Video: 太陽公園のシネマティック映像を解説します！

こんにちは、Pです。今日も動画をご覧いただきありがとうございます。本日の動画はですね、以前に公開しました太陽公演のシネマティック映像の解説をやりたいなと思っております。こちらをツイッターに公開したところ、結構たくさんのリツイートだったりとかインだったりとかがついて、たくさんの方に見ていただけたので、解説と言いますかセルフレビュー、どういう感じで編集したのかっていうものを編集画面を見ながらご紹介したいなと思っておりますなのでちょっとああいった動画を作ってみたいなって方がいましたら参考にしていただけますと嬉しいですもしまだ見てない方がいましたら
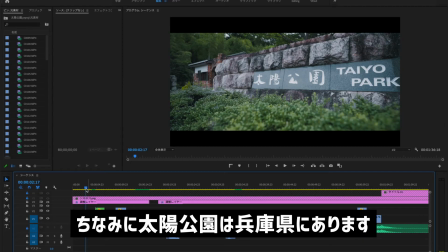[0:40]
ぜひぜひ概要欄の方から見てくださいでは最初からちょっと解説をしていこうかなと思います
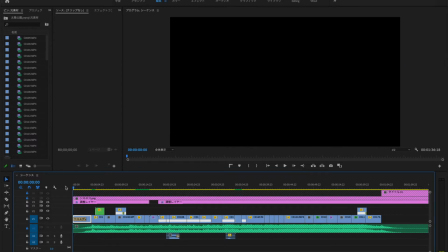[0:48]
まずはこの太陽公演って書いてあるところですね最初黒入れてるんですけど
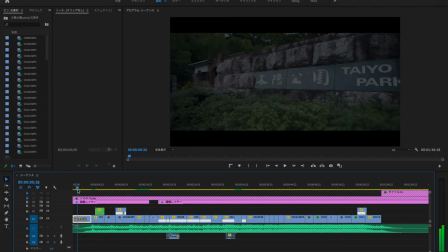[0:56]
BGMもどんどん上がっていくのでそれに合わせて
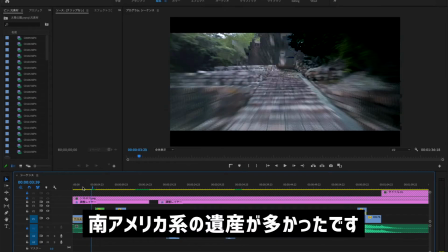[1:00]
こちらも入れているような感じです世界ですねマチュピチュ系の
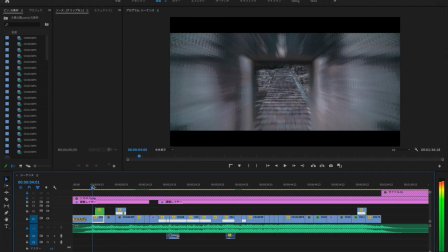[1:05]
あの辺の遺跡を模したやつだったと思いますここからも
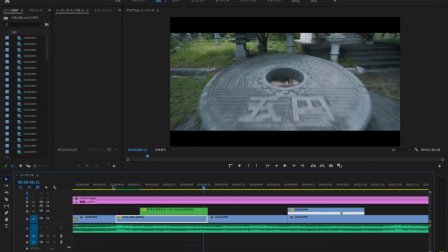[1:12]
五円玉から出てくるっていうような表現なんですけれどまずジンバルハイパーラプスっていうものを使っています
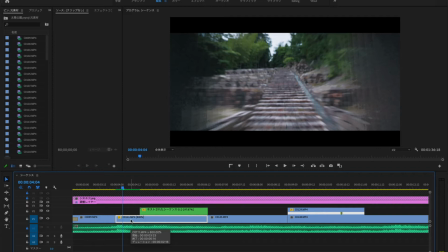[1:21]
ジンバルでまっすぐ歩いた後に編集上で速度を上げる
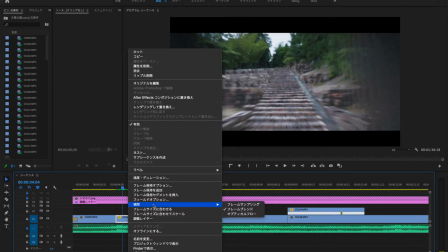[1:29]
プラス保管フレームブレンドっていうものにしています
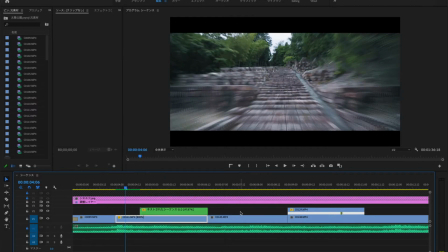[1:34]
それに合わせて
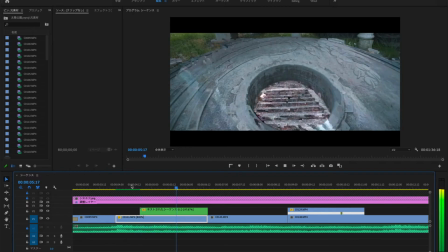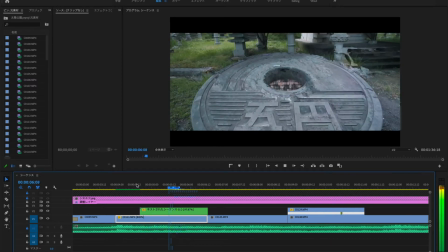[1:43]
こんな感じに五円玉から出てくるっていう表現していましたでっかい五円玉の石があるんですけど何かここから出せないかなと思って何かを入れる前提で撮影をしましたこれ一つずつマスクですね
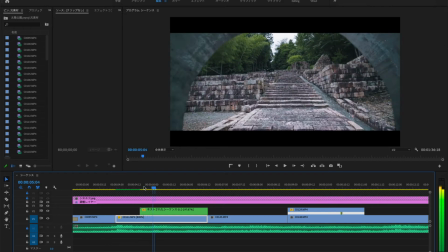[2:01]
合成みたいなのもしてて荒さとかも出ちゃってるかもしれないんですけど
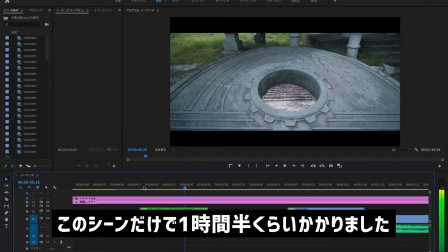[2:08]
マスクをかけて一つ一つ位置を動かしてやっております
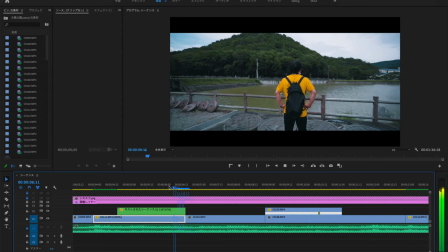[2:16]
次がこれは一緒に撮
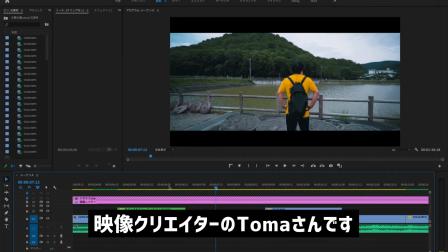[2:21]
影に行ってくれたトマさんという映像クリエイターの方です
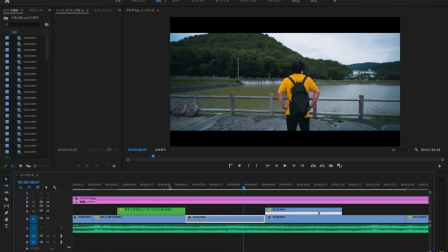[2:25]
後姿を撮らせてもらいましたここでなんか立ち向かっている姿感が出ますよね一種の主人公っぽいような雰囲気になります
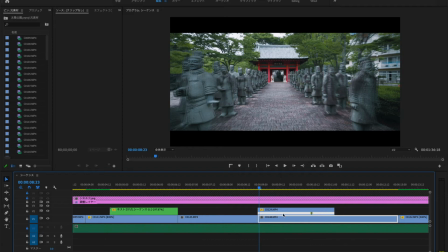[2:37]
万里の頂上に入っていくところなんですけどここもジンバルハイパーラプスを使っています結構一直線の道だとやりたくなっちゃいますね
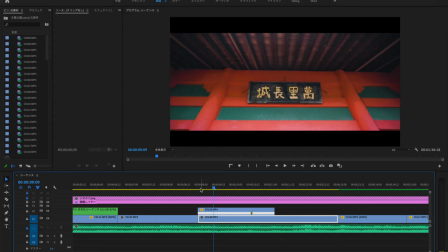[2:50]
こちらを上に向けてでここから下がってきた瞬間に
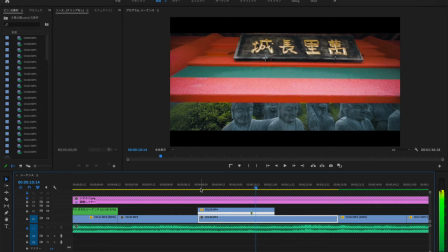[3:00]
次のカットに移動するようにしていますこれマスクをかけてますね
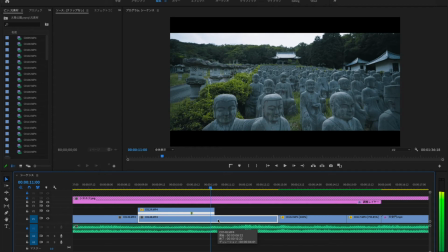[3:04]
これ単純ですはいこれすごいですよねこのお地蔵さんというかお坊さんの数がめちゃめちゃあります先ほどと同じ位置なんですけど
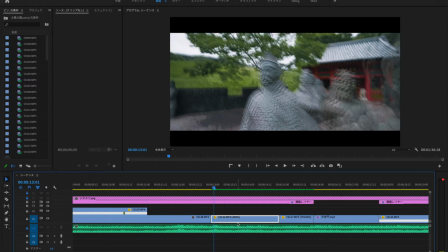[3:15]
これもジンバルハイパーラプスの時と同じように
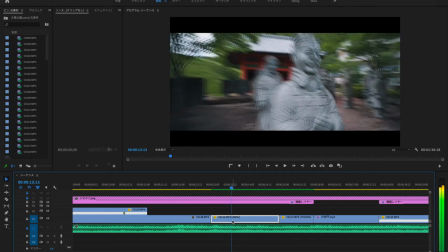[3:20]
ジンバルで石像の間をかけ巡りながら 補完でフレームブレンドして速度を上げています
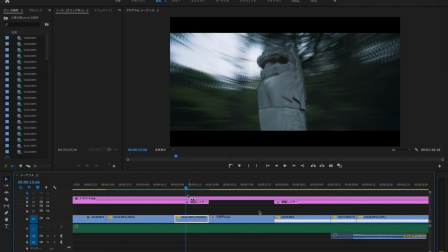[3:29]
マーラー4ですね この辺も同じですねやってる手法としては こちらが
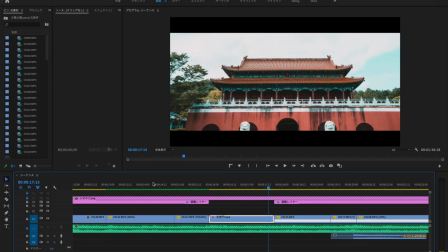[3:39]
天安門です こちらはジンバルのハイパーラプスではなく実際に写真を一枚一枚歩きながら撮ってそれを組み合わせるという編集の手法ですねもともとは写真なんですけれどそれを映像化しているという感じです
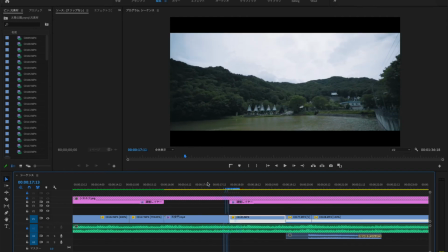[3:58]
ここから上から下に降りてくる池ですね
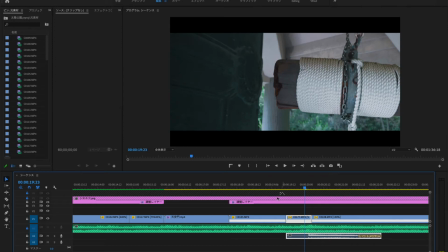[4:05]
次が鐘を鳴らすところです
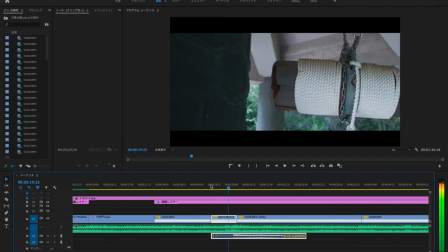[4:08]
一緒にいたトマさんに鳴らしていただいてこの鐘のこの部分ですね
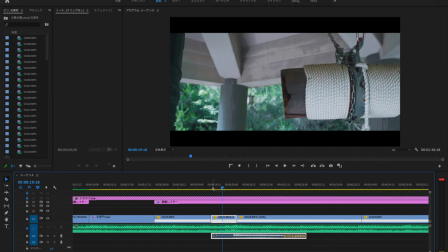[4:16]
ここを中心になるように撮影の時で編集の時も気をつけました
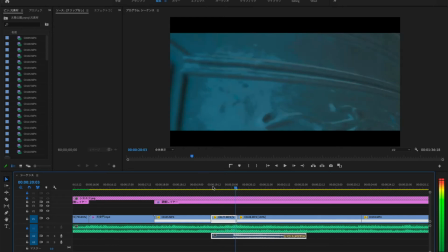[4:24]
はいでそのまま左に振りましたで次がこうなります
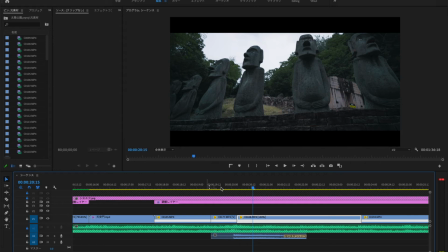[4:29]
はいモアイですねこのモアイ像を撮る時に右から左に撮ってるのでこことここを動きを合わせる感じです
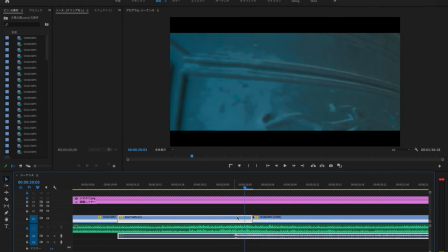[4:39]
で合わせる時に不自然にならないように
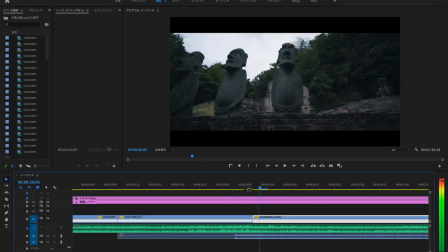[4:44]
この間ですねつなぎを早くしてますより自然に見せることができます
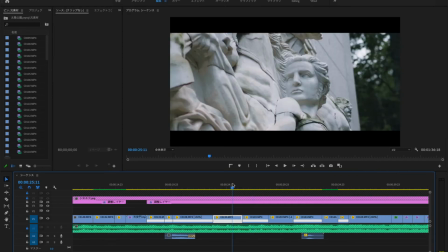[4:50]
これはパリの外線紋を模したやつですね外線紋の
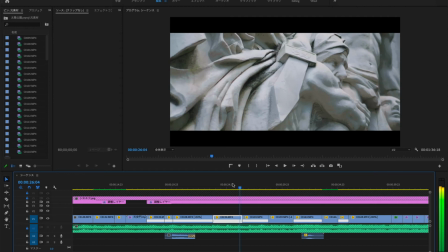[4:55]
一部を取ってそこからこれブレをちょっと活かしてエフェクト的に
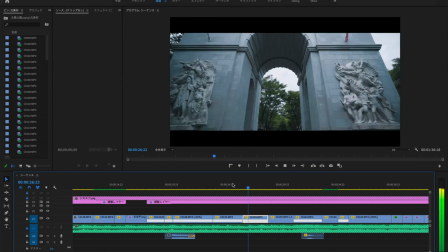[5:02]
使ってビュンともう一回ハイパーラプスしてます本当にジンバルハイパーラプスのオンパレードですね
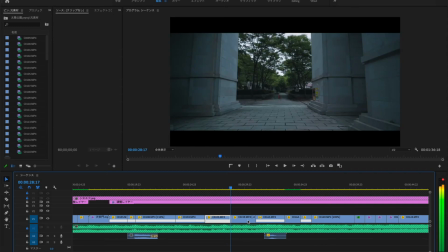[5:13]
これは下に下げた瞬間早くして次のカットの絵になってます
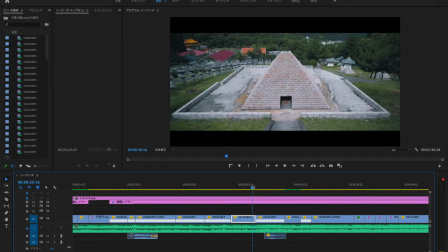[5:21]
ピラミッドですねピラミッドからピラミッド
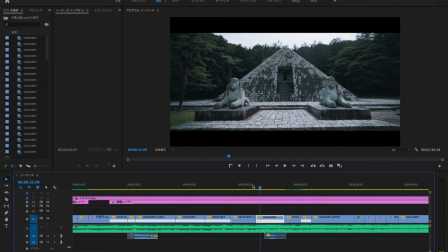[5:25]
これマッチカットって言うんですけど同じ形とかを利用してカットしてる手法ですね僕の中での一番のサビ的な要素一番盛り上がるところはここです音楽も聞いていただいたらわかるんですけど
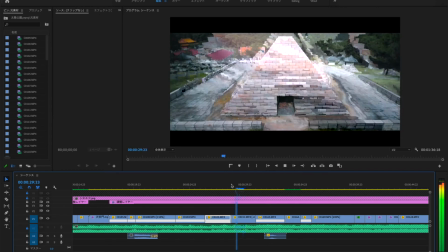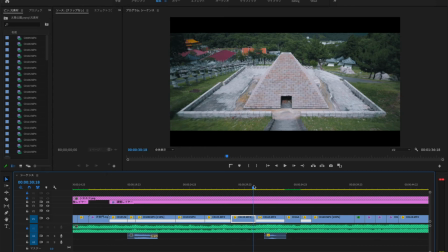[5:51]
なんか登場してきたような雰囲気があるので一番の盛り上がりをここに持ってきました
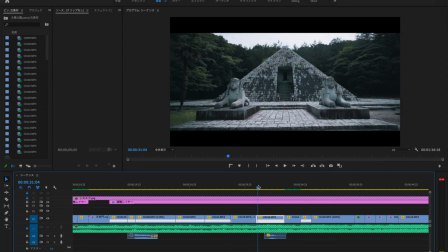[5:58]
基本的にはジンバルハイパーラプスですそれにここに下に音声のファイルがあるんですけど
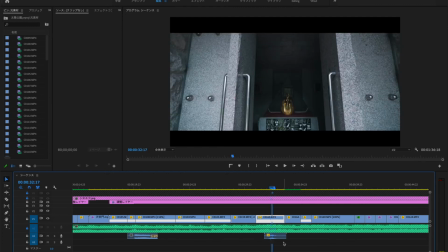[6:07]
ここに風の音をシュンって入れていますそこから
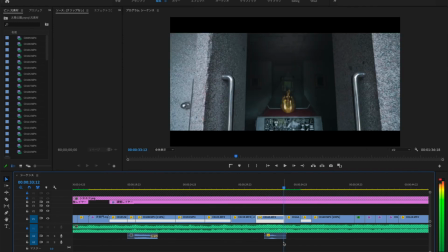[6:13]
これにカット使ってます別のカットで回るカットをしてます
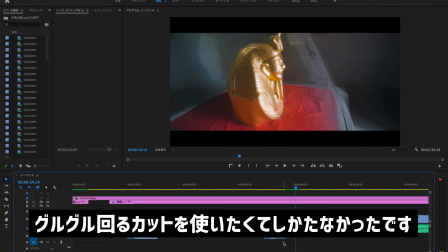[6:21]
実際にくるくる回って速度を上げてフレームブレンドしてるっていうだけです
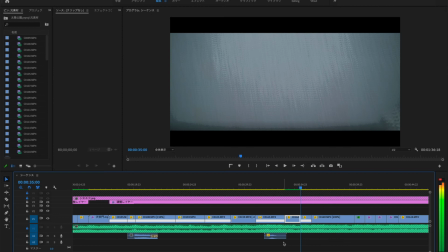[6:27]
で終わった瞬間に上に上げてその次のカット
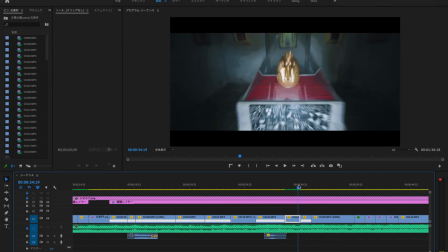[6:34]
これも上に上げてるカットがあるのでそれとそれをつなげるっていう感じですね素材と素材をつなぐのに右に振ったり左に振ったり
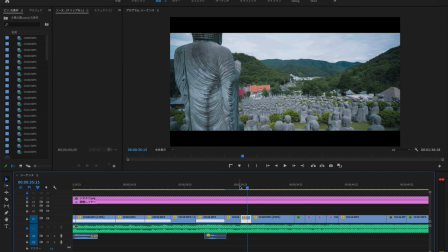[6:42]
共通のものがあると後でつなげやすいですダイナミックな天眼門の広場ですね
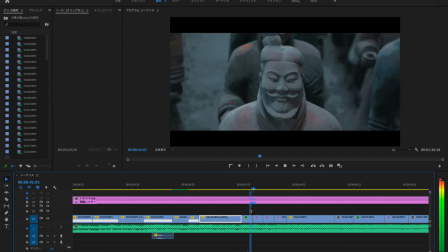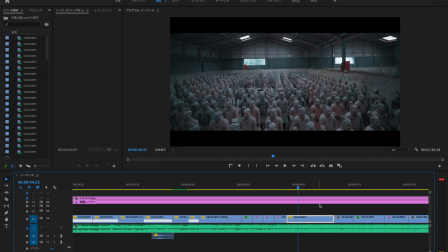[6:55]
はいここなんですけどここも振りと落ちを決めていて最終的にこのカットを見せたいんですねなので音楽に合わせて
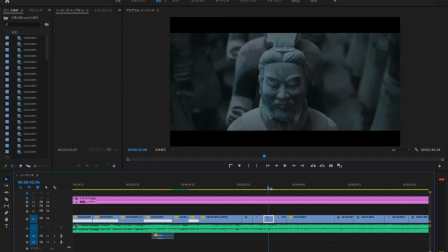[7:07]
一人一人ピックアップしてこれがフリーですね
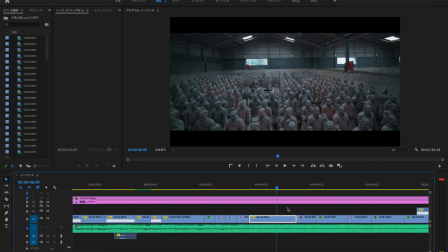[7:16]
音楽に合わせてオチを作る待ち受けていたのは戦隊の兵士みたいな感じのイメージです個人的には
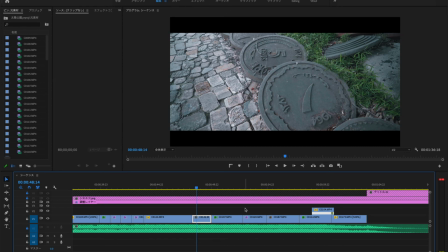[7:25]
ここからラストに向かっていくんですけど島に散らばった数々の秘宝たち的な感じのイメージです僕の中ではこのシーンなんですけど
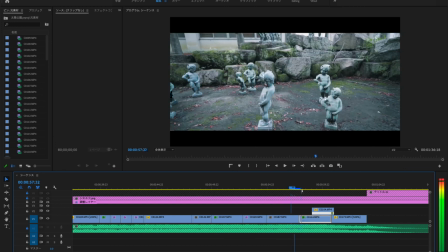[7:37]
急に暗くなって出てくるっていう僕のイメージの中では
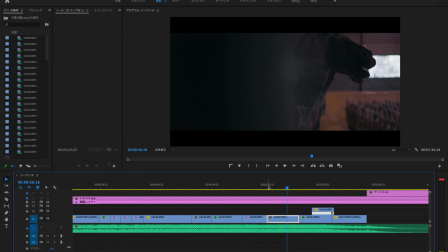[7:42]
実はこいつが黒幕みたいなイメージです本当に自分の中でしか物語を作ってないので
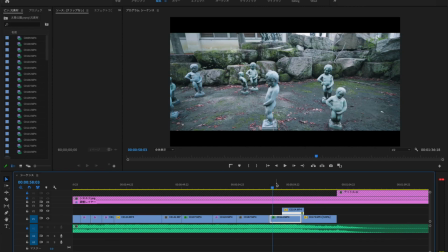[7:50]
あれなんですけどラストはちょっと消化不良的なところがあって